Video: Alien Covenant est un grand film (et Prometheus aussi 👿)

Chaque plan d'AlphaVille c'est une intention, c'est un parti pris, que ce soit par ces grands décors, ces gros plans larges extérieurs, qui nous plongent quand même dans une réalité qu'on connaît,
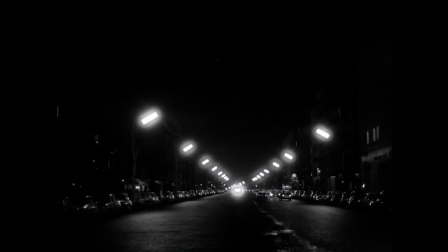qui nous semblent très familiers, qui sont très ancrées dans leur époque, et pourtant, paradoxalement,
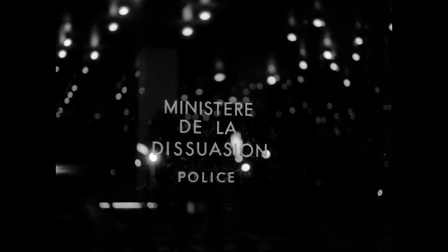on accepte totalement de se projeter dans le futur que décrit Godard, alors même que les décors, on les connaît, c'est ceux de notre vie de tous les jours, en tout cas de la vie de tous les jours des années 60.
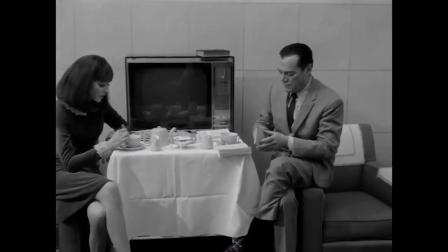Même les séquences d'enquête qui sont en passage obligées de ce genre de film sont rythmés par une étrange poésie, on sent en permanence qu'on est face à un film très important.
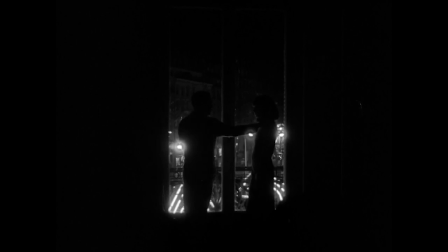Les rayons de tes bras, on trouverait le brouillard.
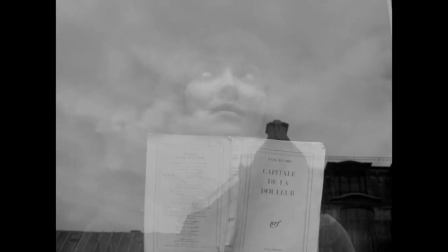Et c'est ça, quand Godard réalise un film d'anticipation, il le relie à ses contemporains, il parle des poètes qu'il connaît, il aborde la thématique du langage pragmatique face au langage poétique, en filmant un monde régi par des lois logiques, d'où surgit un amour complètement illogique. Voir Godard se lancer dans le film d'anticipation, ça peut un peu surprendre, et vraiment, pour moi, avec AlphaVille, il signe ce qui est, en tout cas, à mon sens, un de ses meilleurs films.
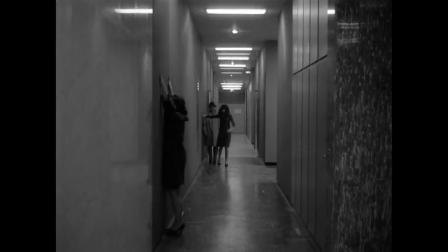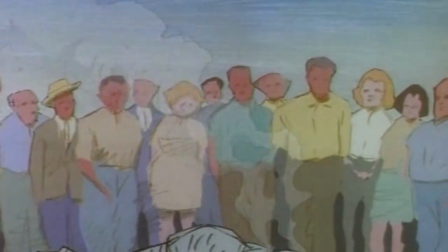Quant à moi, je vais vous présenter Les Mutants de l'espace, un film d'animation de Bill Plimpton, qui est un auteur de BD et un réalisateur de films d'animation américains.
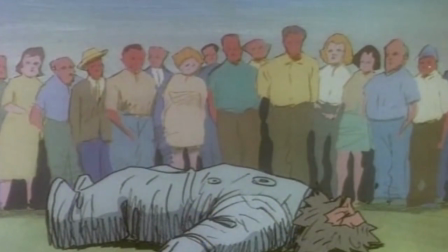Et ce que j'adore avec lui, c'est sa folie et son esthétique. Ces films ont un côté esquissé brut, on sent que le film est dessiné à la main,
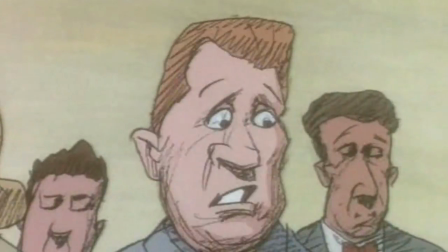l'animation n'est pas forcément aussi fluide que dans des grosses productions et ça donne indéniablement un cachet à ces films.
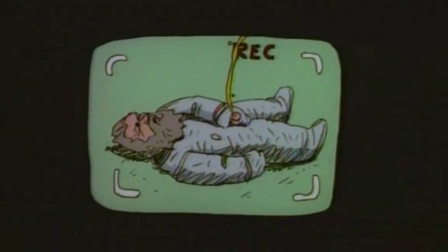Et quand je parle de folie, Plimpton est un réalisateur qui se permet tout, comme là au début du film, lorsque son astronaute revient de l'espace.
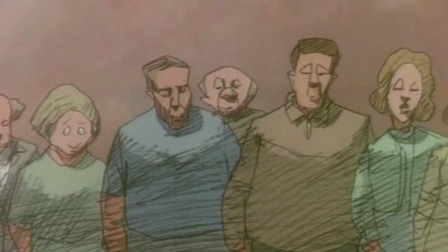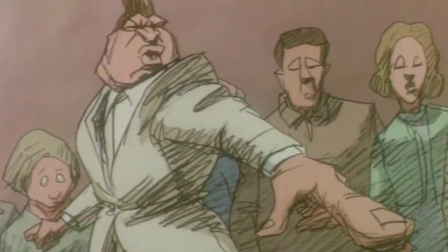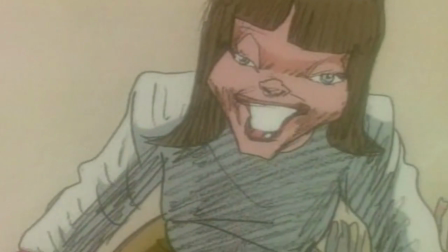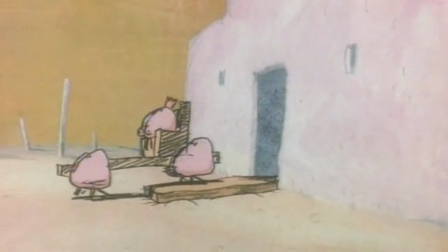Et si avec cet extrait je ne vous ai pas convaincu de voir le film, j'ose espérer que cette séquence va le faire.
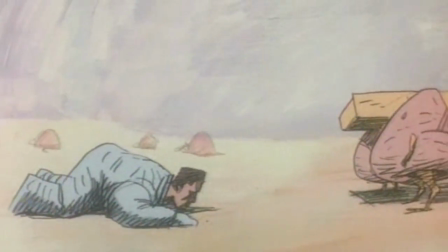Cette séquence où l'astronaute embrasse une femme née avec des nichons, et là je parle bien de nez N-E-Z, l'organe, le nez, les naseaux.
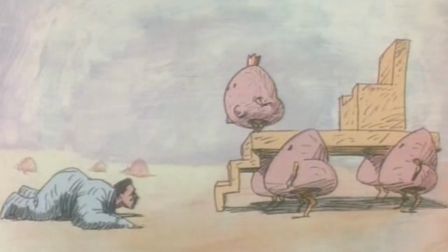Et donc il l'embrasse alors qu'il est lui-même porté par des nez avec des culs. Et si là ça ne vous donne pas envie de voir le film, je ne peux rien pour vous.